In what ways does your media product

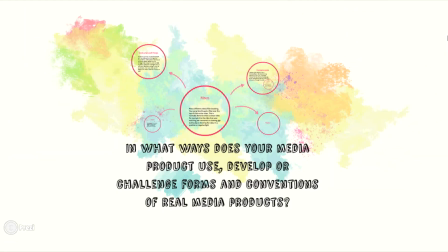1s
In what ways does your media product use, develop, or challenge some form of conventions of real media products?
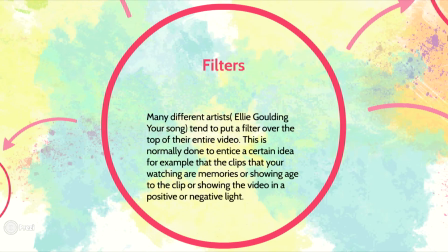9s
Many different artists, such as Ellie Goulding and Your Song, tend to put a filter over the top of their entire video. This is done to entice a certain idea. For example, that the clips that you're watching are memories, or showing age to the clip, or showing the video in a positive or negative light.
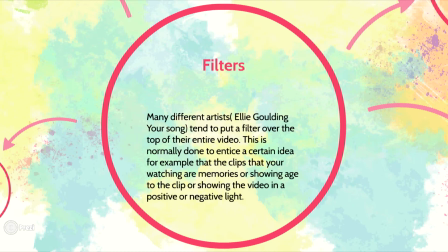27s
We have done this in our music video, whereas we put the color selection over the top of the video. This was not only to boost the colors of nature that we videoed, but also to show the audience that we want them to know that this is a positive video, and that when she is in the woods,
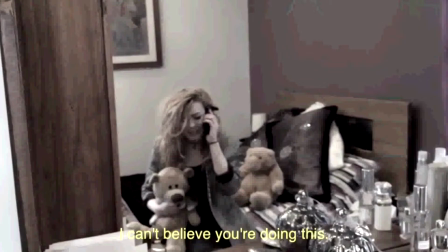42s
she is happy. We also used it at the start of our video, in which we put the breakup scene in black and white.
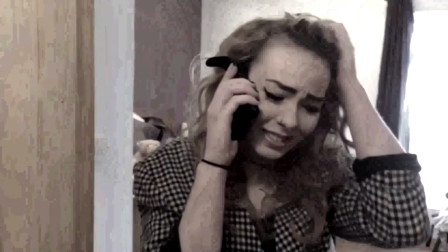48s
This is because we wanted to convey that this part of the video was meant to be quite sad or have a bad feeling surrounding it.
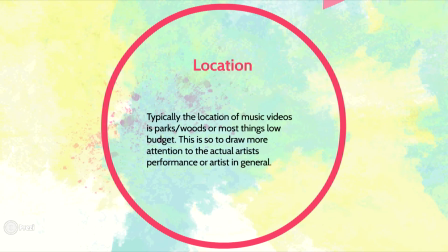57s
Location. Typically, the location of music videos is parks and woods, or most things low budget. This is so to draw more attention to the actual artist's performance or the artist in general.
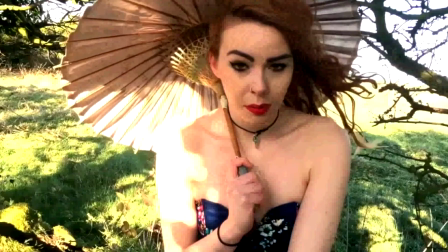70s
We've tried to accomplish this, but our artist didn't do a performance.
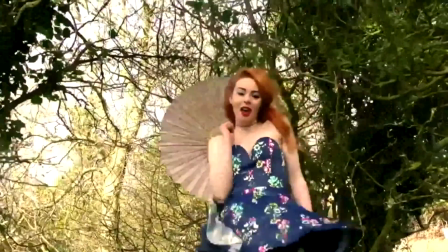74s
We preferred to keep the performance out of the video, although we did have elements of performance, in which the artist mimes part of the song.
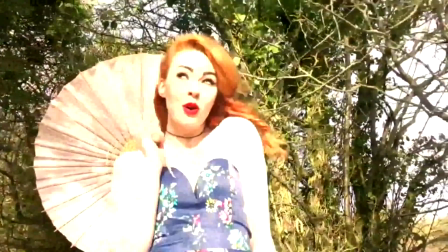80s
We felt this was quite experimental, as typically you would have a performance and a narrative running alongside.
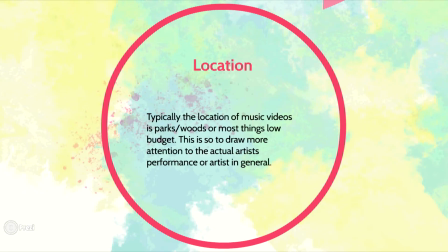86s
Instead, we had mostly just the narrative. Costume and props.
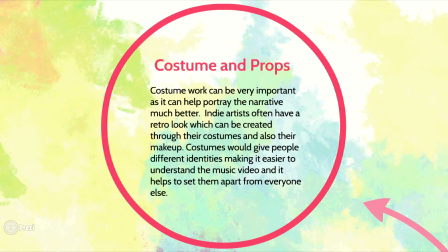94s
Costume work can be very important, as it can help portray the narrative much better. Indie artists often have a retro look, which can be created through their costume, and also their makeup. Costumes would give people different identities, making it easier to understand the music video, and it helps set them apart from everyone else.
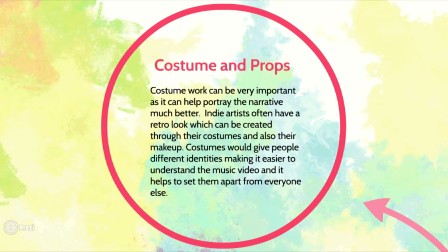114s
Props are also very important, to ensure that the music video looks realistic. In the indie pop music video, there will often be everyday props, which are cheap and the audience are familiar with. Props may also be helpful to the narrative.
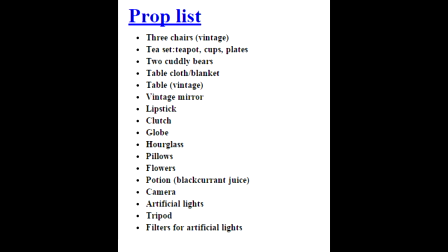128s
To coincide with this, we used everyday accessible props, such as teapots, teddy bears, and the likes, so that even though the character was transporting herself to this utopian world,
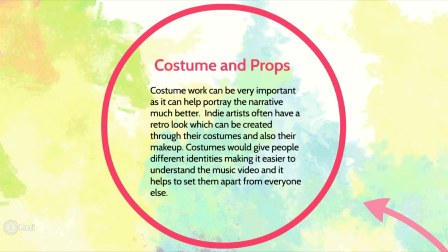142s
the audience would be able to understand the narrative a little bit better and even relate to the character.
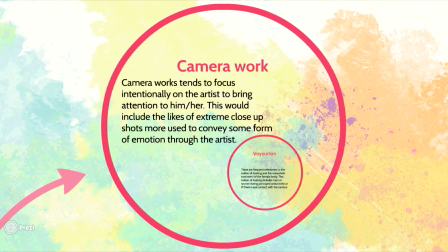149s
Camera work. Camera work tends to focus intentionally on the artist, bring attention to him or her. This would include the likes of extreme close-up shots, more used to convey some form of emotion through the artist.
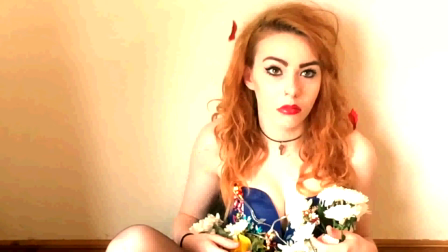163s
Close-ups would also be used to convey emotion, but would also allow the audience to see more of the performer and see more of their fashion.
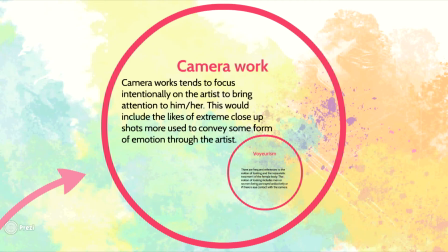172s
So in this one statement, camera work tends to focus predominantly on the performer to keep audience's attention on him or her. We use this technique a lot with our shots, including the artist.
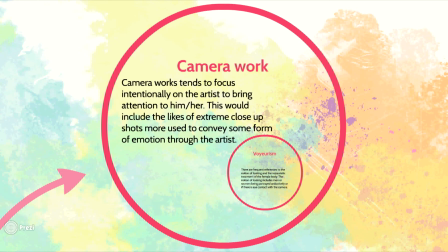184s
Although we felt there was no separation between the narrative or performance, it would be quite difficult to keep the audience interacting with the video or even interested in the video.
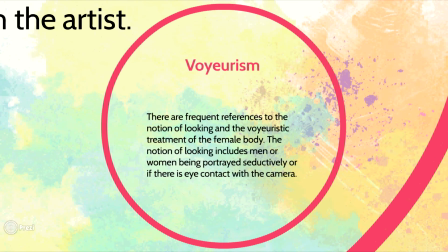194s
There are frequent references to the notion of looking and the voyeuristic treatment of the female body. The notion of looking includes men or women being portrayed seductively, or if there is eye contact with the camera. The notion of looking can also be referenced by the use of props.
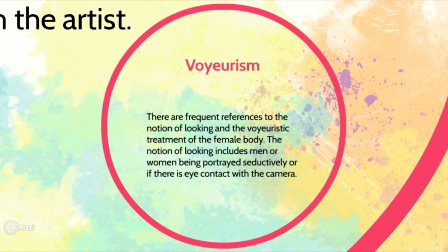211s
Mirrors, television screens, cameras, telescopes, binoculars, and magnifying glasses are all references to these. Voyeurism is widely used to sell the artist's music through sex appeal, a recent example being Miley Cyrus. We applied this theory by viewing our main character through a mirror twice throughout the entire music video.
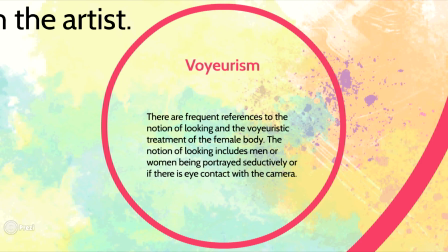230s
We applied it once when our character was at her lowest point after the breakup, and then at a build-up when she is putting on her lipstick.
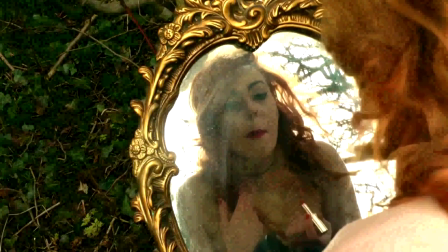237s
The mirror is used to show a contrasting image of the character's emotions.